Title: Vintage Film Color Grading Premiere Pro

color grading a vintage look. This is going to be a lot of fun. Hey, what's up guys, welcome to another color grading video. Today we're gonna look at how to color grade a vintage look. So here is what we're gonna be creating.
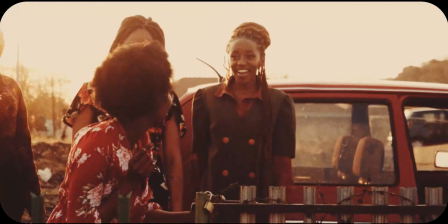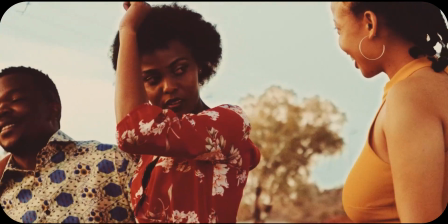Alright, so there are so many things going on here, so brace yourself for that.
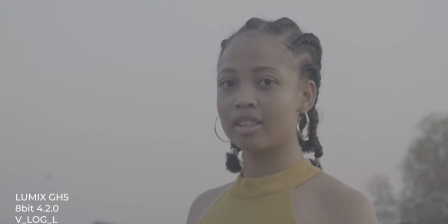First of all, this footage was shot on the Lumix GH5 8-bit color depth,
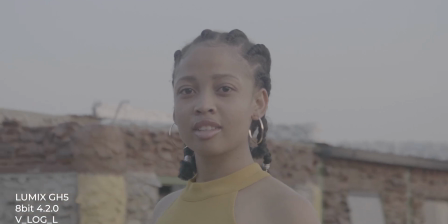and the picture style I used is Vlog L. The first thing
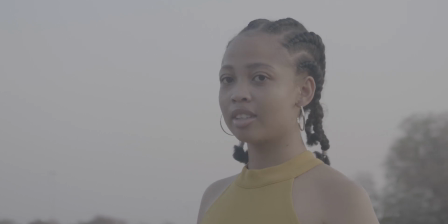obviously is to color correct the flat look into somewhat a standard look,
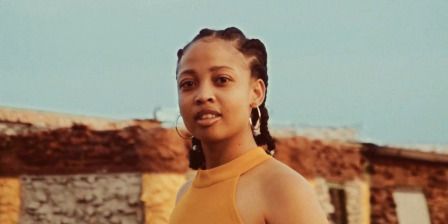and secondly we're gonna add our color grading. Thirdly, we're gonna add some grain using Film Convert Nitrate, a plugin that you can find in your download resource folder or in the description below, to make it look like it was really shot on old cameras.
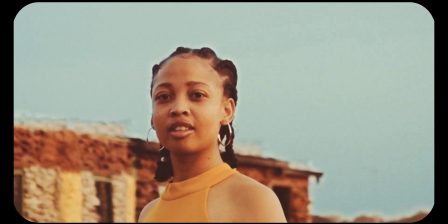And in the final video, I'm gonna add this sort of like rounded corner rectangle to just make it look more vintage. Now, unlike other color grading tutorials that we have done so far, where we are relying so much on Lumetri scopes for color correcting, exposure, color, and color balance, on this one, we shall use the Lumetri scopes at the very end to just check if everything is okay. So without wasting time, let's get started. So I'm gonna start by creating an adjustment layer
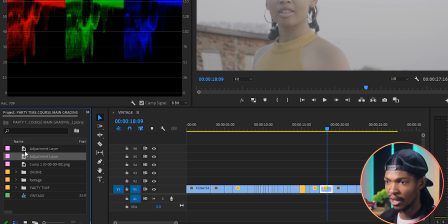and put it across all the clips.
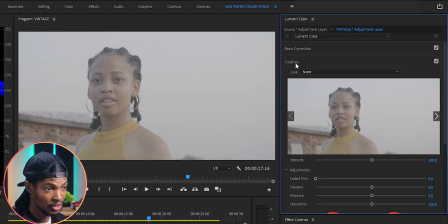Then I'm gonna go to the Lumetri color, then creative section, and I'm gonna put a LUT called Sylvanus Vlog,
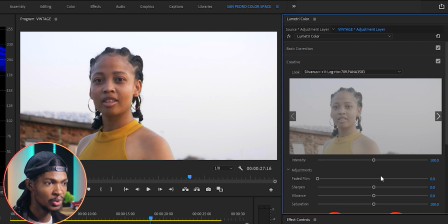which will convert our flat picture style into somewhat a standard look, as you can see. And I'm gonna make the intensity to just about 38.
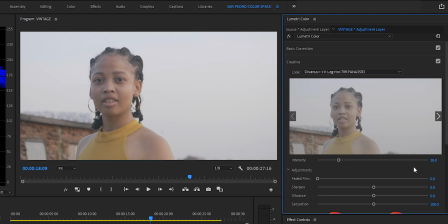Now I feel like I still need to add a bit of contrast to the image, so I'll go to the curves section,
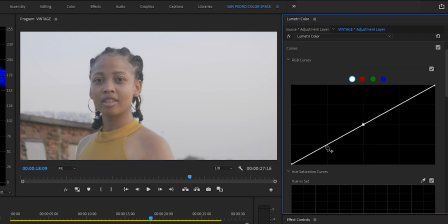RGB curves, then grab the shadows and pull them a little bit down.
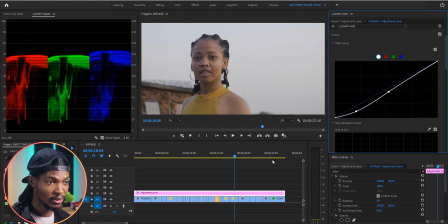I can see that the picture has become underexposed, so I'll select the clip itself on the timeline and go to the basic correction of the
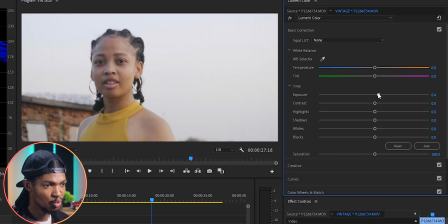Lumetri color and increase the exposure to about maybe 0.5. Then I'll add a little bit of contrast, maybe to around 20.
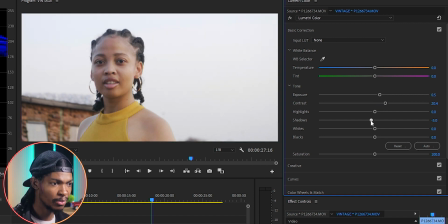Then I'll also adjust the shadows a little bit, maybe to around negative 16, 17. And let me just add some warmth in the image because it was shot during golden hour. So I'm gonna increase the temperature to about maybe 4.
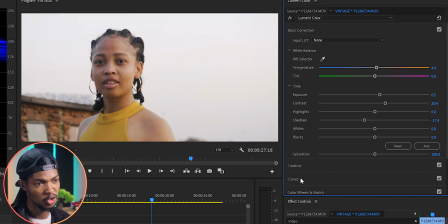Then I'm gonna go to the curves section, RGB curves.
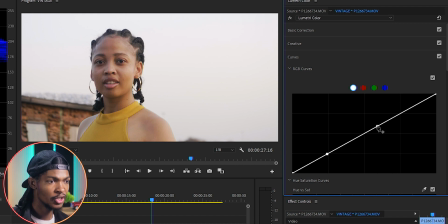I'm gonna adjust the Luma curve, put a node here on the shadows and lift the highlights just a bit to brighten the picture.
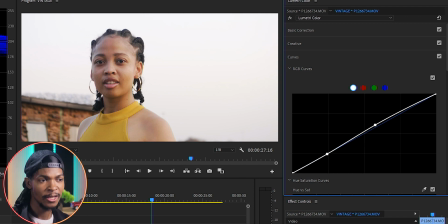You can see the image is starting to look good. Here is the before and here is the after.
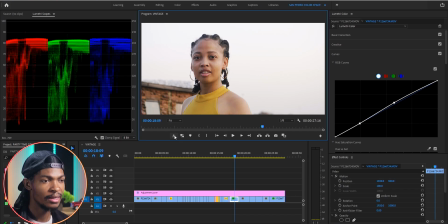That is great. Now, while I'm still here, let me correct the sky because it looks washed out. I want it to pop up a little bit with blue. So I will go to the HSL secondary.
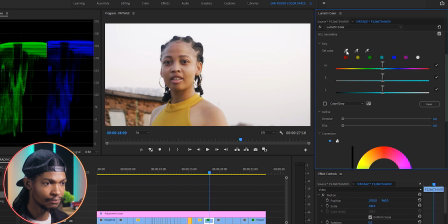I'm gonna key out the sky and give it a bluish color. So I'll pick the set color eyedropper and select the sky.
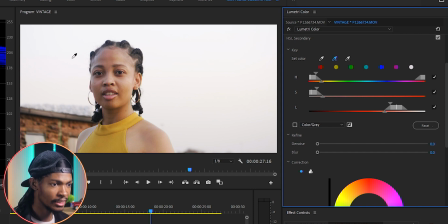Then use the set color add eyedropper to select many portions of the sky to make sure that I have a perfect key of the sky.
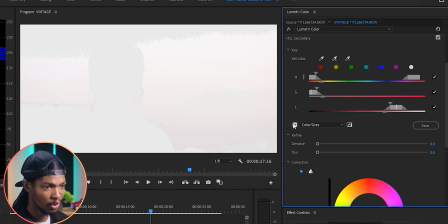Let me check this color gray box so that I can see the sky better. You can use these sliders to make sure you have a perfect key. On the refine section, I'm gonna push the noise to somewhere maybe around 25 and the blur maybe to somewhere around 25 as well.
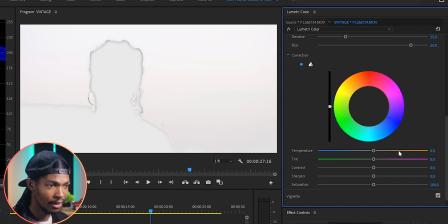Next, I'm gonna come to the correction section, then go to the temperature and reduce it all the way to maybe negative 35. You can see the sky is already looking blue. Then I'm gonna go to the saturation and increase it a bit, maybe to somewhere around 127.